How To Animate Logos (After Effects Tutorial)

In today's tutorial, we are going to be knocking off the rust. I haven't touched After Effects illustration nothing for three weeks. I figured we'd get right back into the figure things by doing something that I kind of know how to do, which is animate logos.
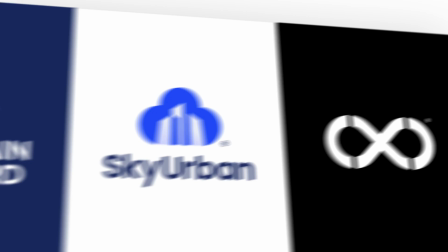(0:10)
I came across this Sky Urban logo made by Fabian Abor, so that's what we're going to be animating. But first, we are going to make it an illustrator to kind of get an idea of what we want to do. First thing I want to do is recreate the logo itself.
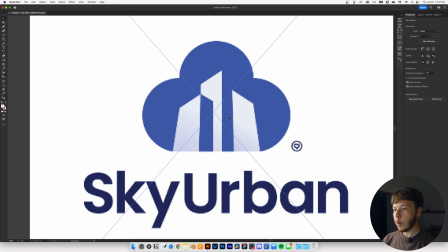(0:23)
What I'm going to do is I'm going to recreate these buildings and the negative space with the shapes, and then we can animate that and off the effects and i'm just going to click command r to bring up my rulers and create one right at the bottom here i'm going to start by creating my buildings or like the the not negative space the
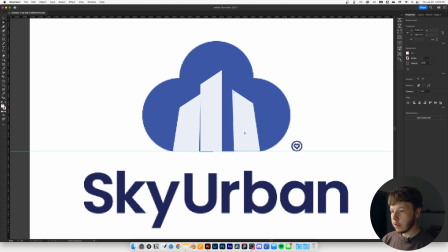(0:40)
positive space i guess it's called so that is our buildings and then i'm just going to
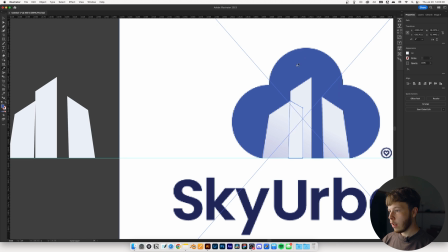(0:44)
work on the negative space click i just gonna select that and select all of these
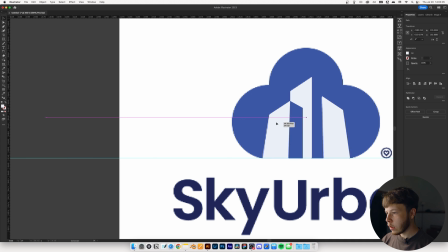(0:49)
moving back into place delete the logo make sure that we
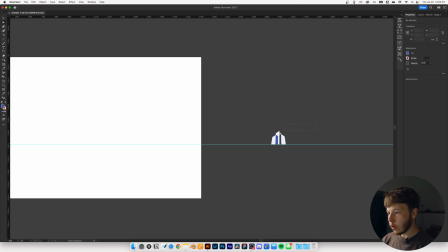(0:54)
have it lined up pretty good so now we have the base of our logo. I'm going to select all of these and I'm just going to scale them up a little bit.
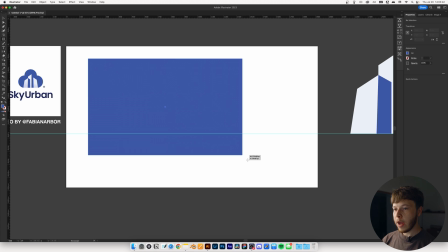(1:01)
Now I'm going to select I to make sure I have the right background color and I'm going to create the background here.
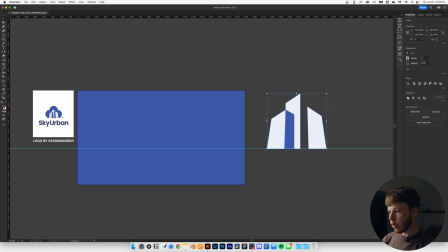(1:07)
Scale it up to fit the whole thing. I'm going to command G it just to make it a little bit easier on ourselves.
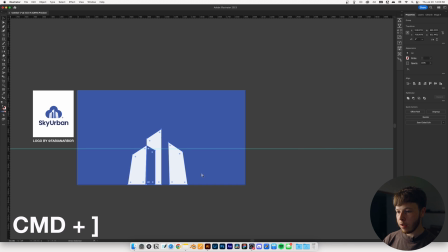(1:12)
Place it in and use command forward bracket or whatever it is
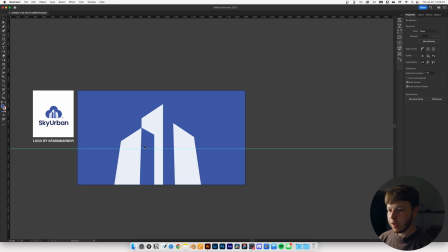(1:15)
to line it to bring it to the front and let's say this is the final scale that we kind of want here.
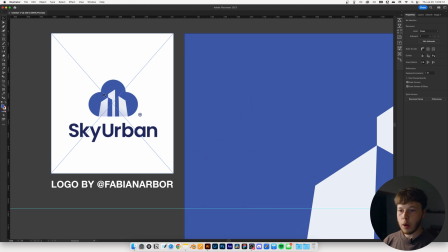(1:21)
I also want to recreate the cloud which is probably going to be pretty easy. It looks like kind of just circles.
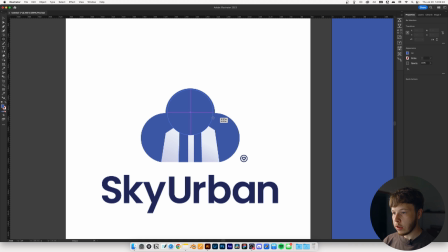(1:27)
Click L to bring up your circle tool. Hold shift and create the circles and I want to make sure my scale is pretty good.
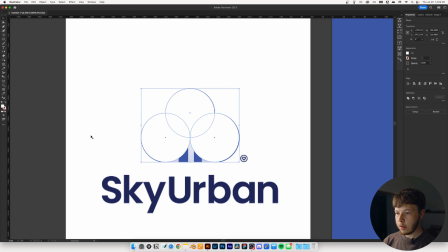(1:34)
Probably would have been smart to pick a different color and my circles are just a little bit off.
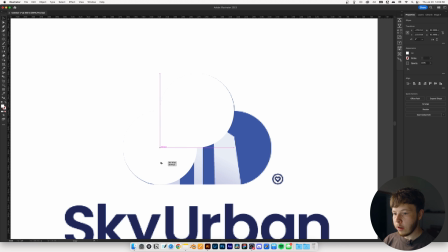(1:39)
That probably do. At least that'll be good enough. It's like all three of them. Move them over here.
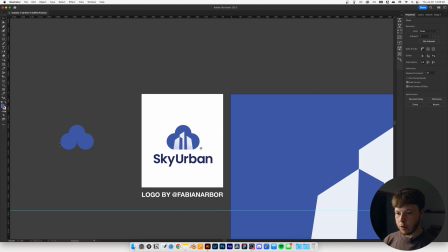(1:45)
Select the background color color.
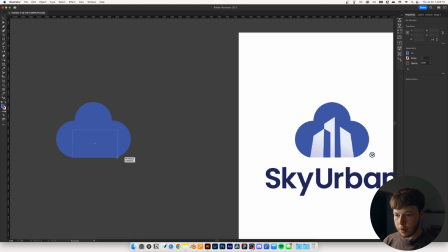(1:47)
We are just going to use a rectangle so click m for the base of it and scale it until you intersect with the middle
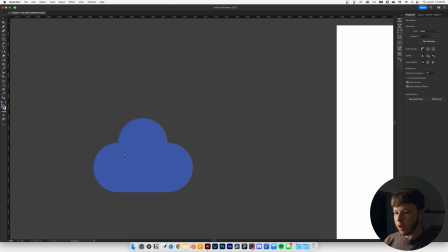(1:55)
of circles boom just like that we have our cloud command g it we
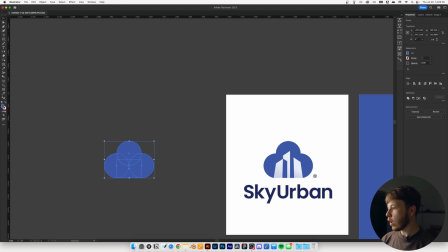(2:00)
can actually just turn this into a compound shape for ease of view see you know
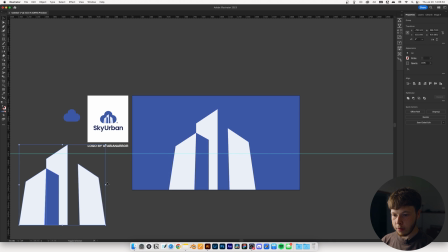(2:05)
what i mean i'm actually just going to take this again duplicate it scale it down and line
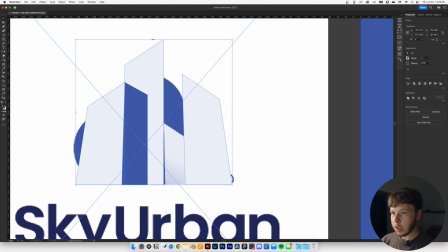(2:11)
it up with this i probably just should have made a copy when I initially did this instead of having to go back and do it now.
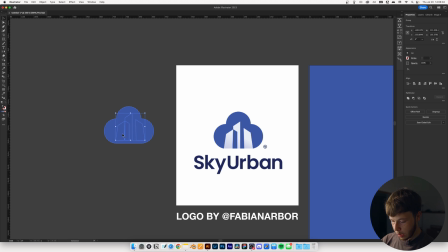(2:17)
But that works. Line it up with that. Ungroup all of these.
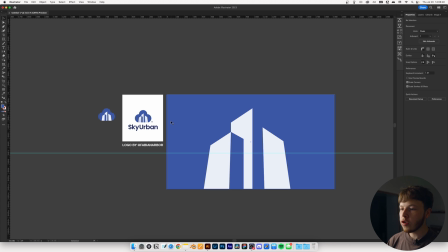(2:22)
That is pretty much it. The text, I'm just going to use a font. He uses Poppins and Monster it a lot, so that's what I'm going to be focusing on using too.
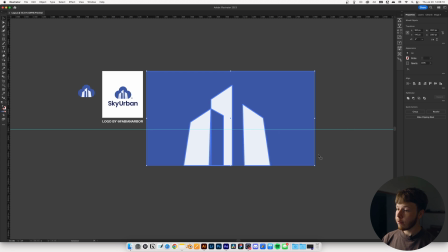(2:31)
I'm just going to select all of this. Before I do that, I'm going to ungroup all of this actually.
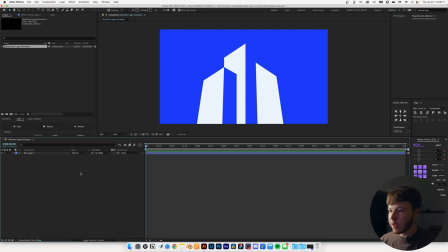(2:36)
Select all of this and use Overlord to get it into After Effects. In Illustrator, we're working with CMYK. The colors are going to be a bit different, but we can adjust those later. Again, I'm going to use motion tools, recommend the plugin, watch my most used plugins video, whatever I called it, and extract all of this.
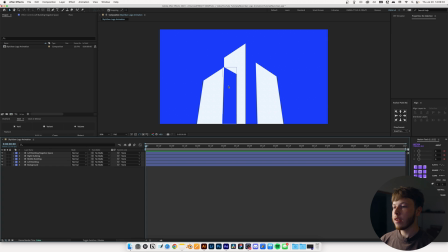(2:53)
And then I'm just going to rename this. The way I had imagined animating this is creating the buildings kind of popping up, just animating the position of them just to get that feel that they are kind of going up and maybe a little bit of overall canvas movement to help accentuate that.
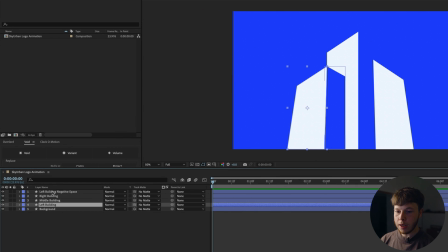(3:07)
I'm going to link my left building and my negative space together just so I don't have to animate them individually. I'm going to do that just by creating a void and naming that. So if I click P to open the position I'll animate these together.
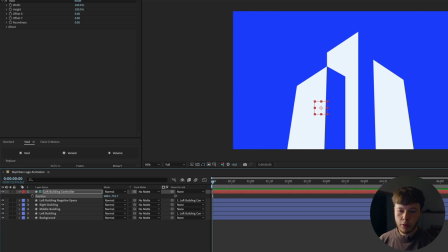(3:21)
So that's just going to make my life a little bit easier. Unseparate the dimension of these. Hit P and then my right and middle building.
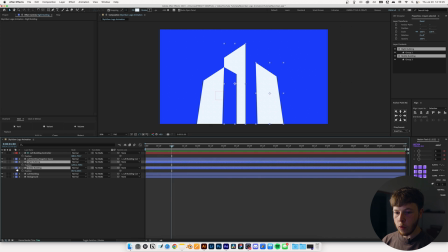(3:28)
Also hit P. Go forward to about one second and keyframe all of this. Go back to about 12 frames and select all of these and move them down. Highlight my keyframes at 60 speed. I'm going to drag this out just a little bit more just because it's a bit too fast.
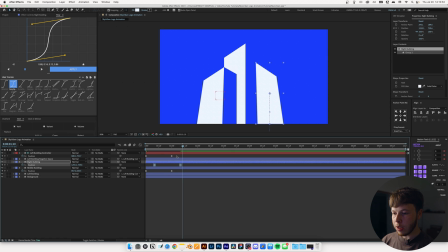(3:45)
I'm going to rearrange these keyframes just a little bit just to make it look a little bit more random the way it comes in. Scoot these in a little bit closer, tighten it up just a smidge. I think in addition to this, I'm going to animate the path of him just a little bit. So with nothing selected, I'm just going to search path and that's going to give me the path for pretty much everything.
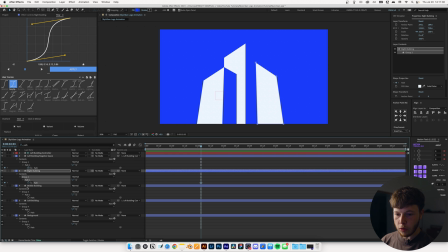(4:05)
I'm just going to keyframe all of this except for the background.